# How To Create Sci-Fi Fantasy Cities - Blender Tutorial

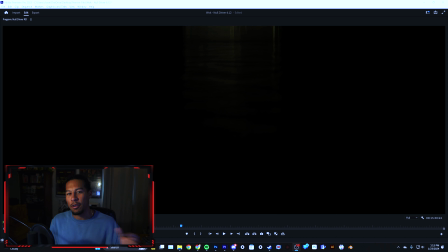And now for the fun part. Let's break down some of the shots in the film and talk about how I incorporated those 3 keys into the creation and eventual rendering of these shots. So here's the first one. This is kind of like the intro shot of the sequence.
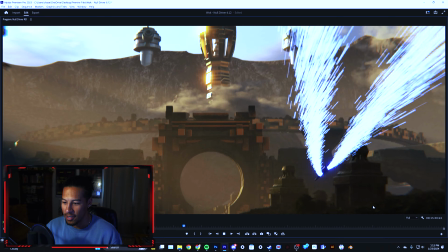Seeing this just reminds me of how long this took me to model and animate and everything.
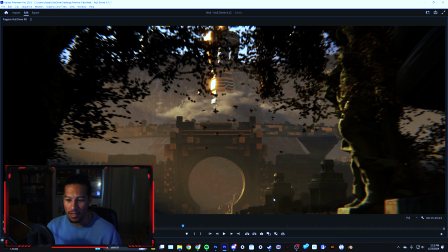But anyway, with this shot, I think one of the first things that we can look at is those design levels we just talked about.
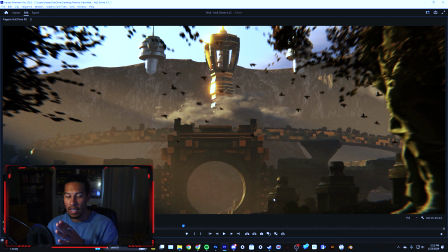So we have these 2 kind of hero buildings that you can see. We have the main tower, which is kind of like this laser tower that exists in the center of the city.
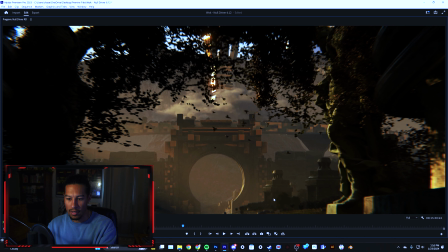And then we also have this giant keyhole like style door that I knew I wanted to add from the very beginning.
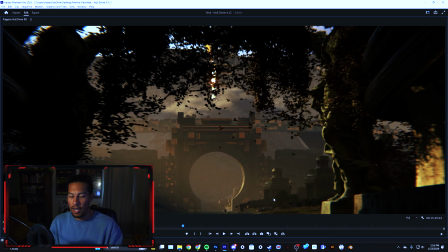So as I created this city, I kind of used that as the blank canvas and silhouette to kind of create the rest of it around. If we look at the secondary details, we see this ring,
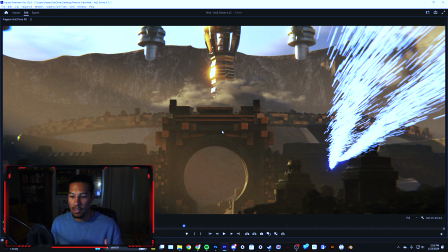which adds more complexity to the silhouette, as well as like more mystique to this kind of sci-fi fantasy floating, ring or whatever, as well as these buildings and watchtowers, which kind of exist on the outside of this river valley.
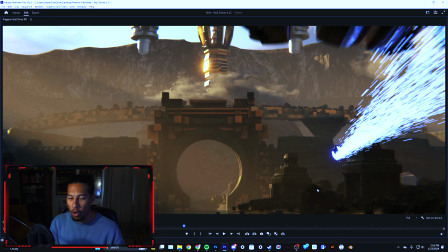And then that third level we talked about again is all of the little things you add, which make the scene feel way more lived in.
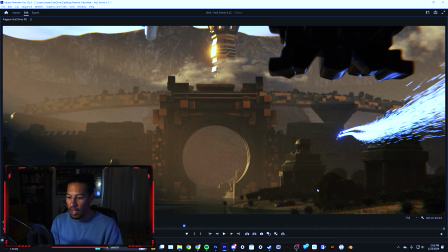So for example, here you can see I added a bunch of trees, palm trees, and like jungle kind of like forest trees to give that idea of like a desert oasis, as well as some like reeds down by the water. These are the least important, I guess you could say, in terms of like the overall silhouette.
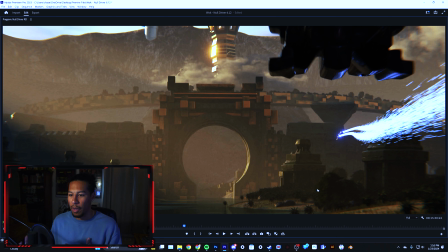But when you look at the feeling of like, oh, there's this abandoned jungle kind of oasis city hidden in the mountains, I think they add a ton of character to the ending scene. Let's jump to shot number 2.
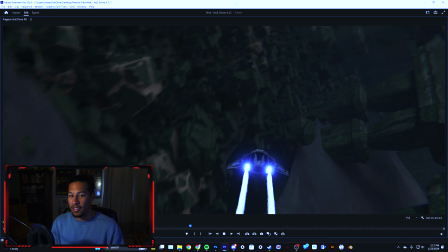This shot right here is a great example of following this story.
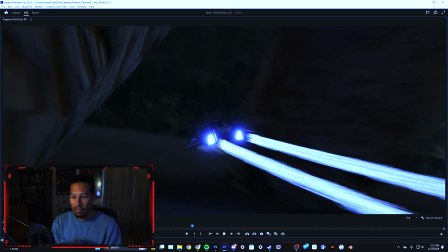So I knew the whole time that I was going to have them fly from the inside of the ring to the outside of the ring.
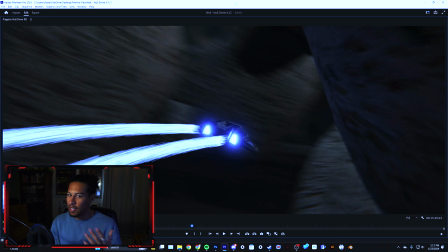But like I talked about earlier,
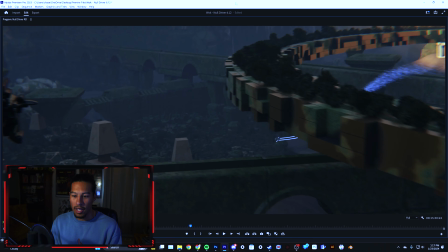I didn't exactly know one-to-one how they were going to get from point A to point B. So as I was kind of designing the city,
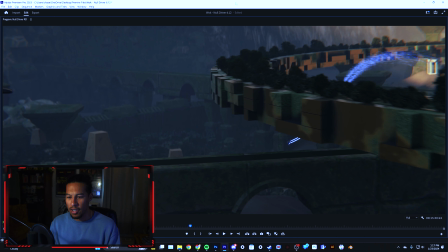I tested out some camera angles, and I came up with this shot idea where they would fly through a hole in the wall.
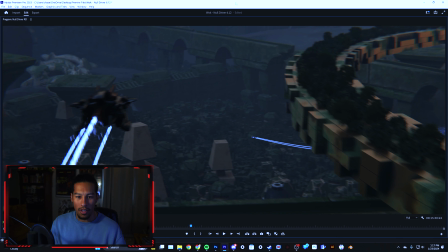And then naturally I was like, okay, if we have a hole in the wall, something has to have created that hole in the wall.
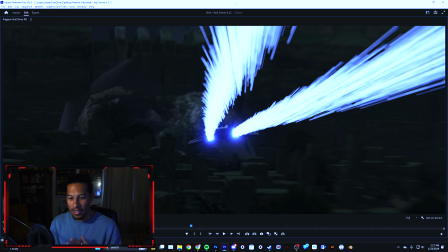And it kind of connected to the story I wanted for the city. So as I was designing it, I was able to add this like giant skeleton.
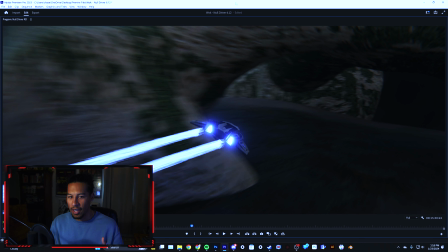And then naturally it's like, okay, 1 and 1 is 2.
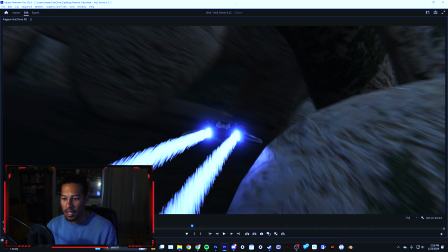So let's have the spaceship fly through this like cool skeletal kind of system, which I think ended up in a really cool shot.
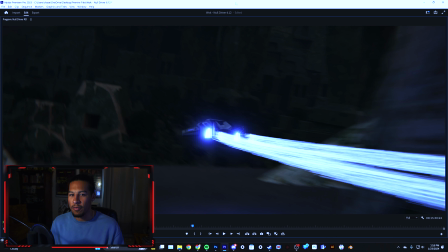And it adds to the world building as well as like kind of this sense of scale. Now, speaking of scale, let's move on to shot number 3.
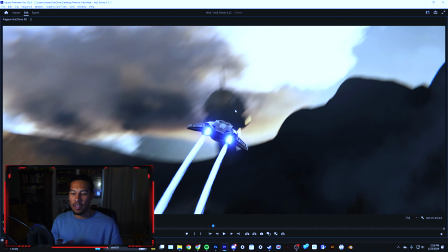Okay, so to really sell the scale, this is one of the shots I thought I wanted to add really early.
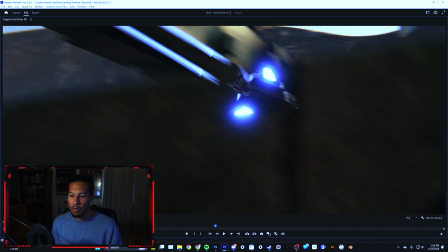So as you can see, we kind of have this like big wide shot, and it's the first time we can really see how big the city that they're flying around is.
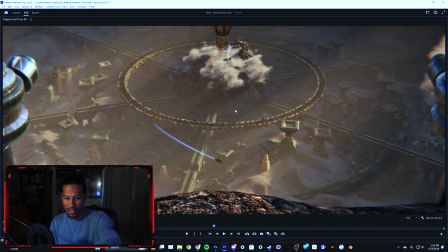On the far left, it's kind of little, kind of where my cursor is right now.
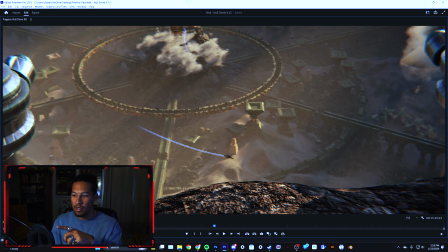You can see the keyhole that we traveled into, and then on the far right, you can see the monster kind of skeleton that we flew a second ago through. So you can kind of see how big the scene is, but then like I talked about,
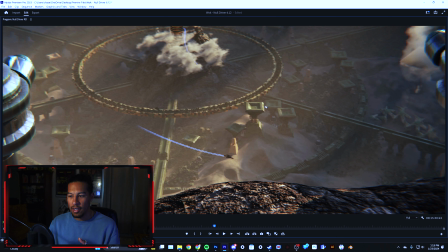there is kind of like an organized chaos where in the way I laid out the city, even though most of it is covered in sand and moss and other things, and it's kind of decrepit because it's been, a long time since people have lived here, there at least is somewhat, I think, of a structure.
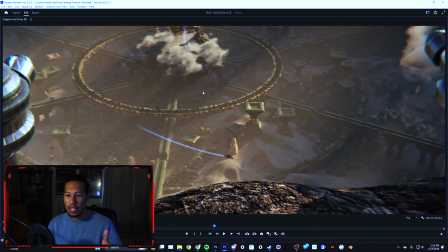We have these canals or like aqueducts that lead from the center building all the way out to the outer ring. We have this giant wall that protects the city, and like I talked about earlier, there being a hole in the wall helps even add to the story. As well as when I designed the city, I tried to kind of build it around these waterways and make it feel like there are like cultural centers,
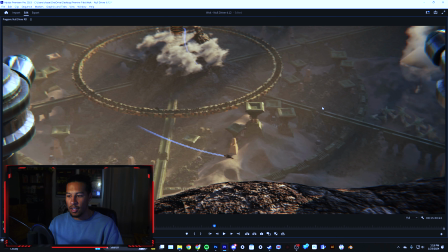or people would like naturally, be in one region rather than the other. And then there'd be temples that people could go to, based on the location. So anyway, that's how I kind of incorporated those 3 things we talked about into the designing of the city, as well as the rendering of the city.
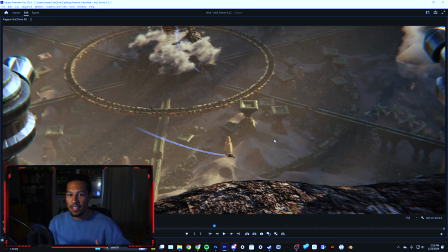And now you guys can see kind of like what the final looks like. And now I'm going to take you guys behind the scenes and show you how I actually created this within the 3D model.
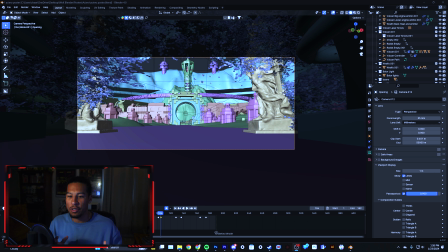So let's go see that. Okay, so now we're in the actual Blender file that I used to create those scenes.
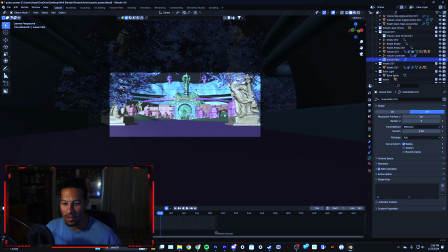And let's take a look. So as you can see right now, this is the original shot that I showed you.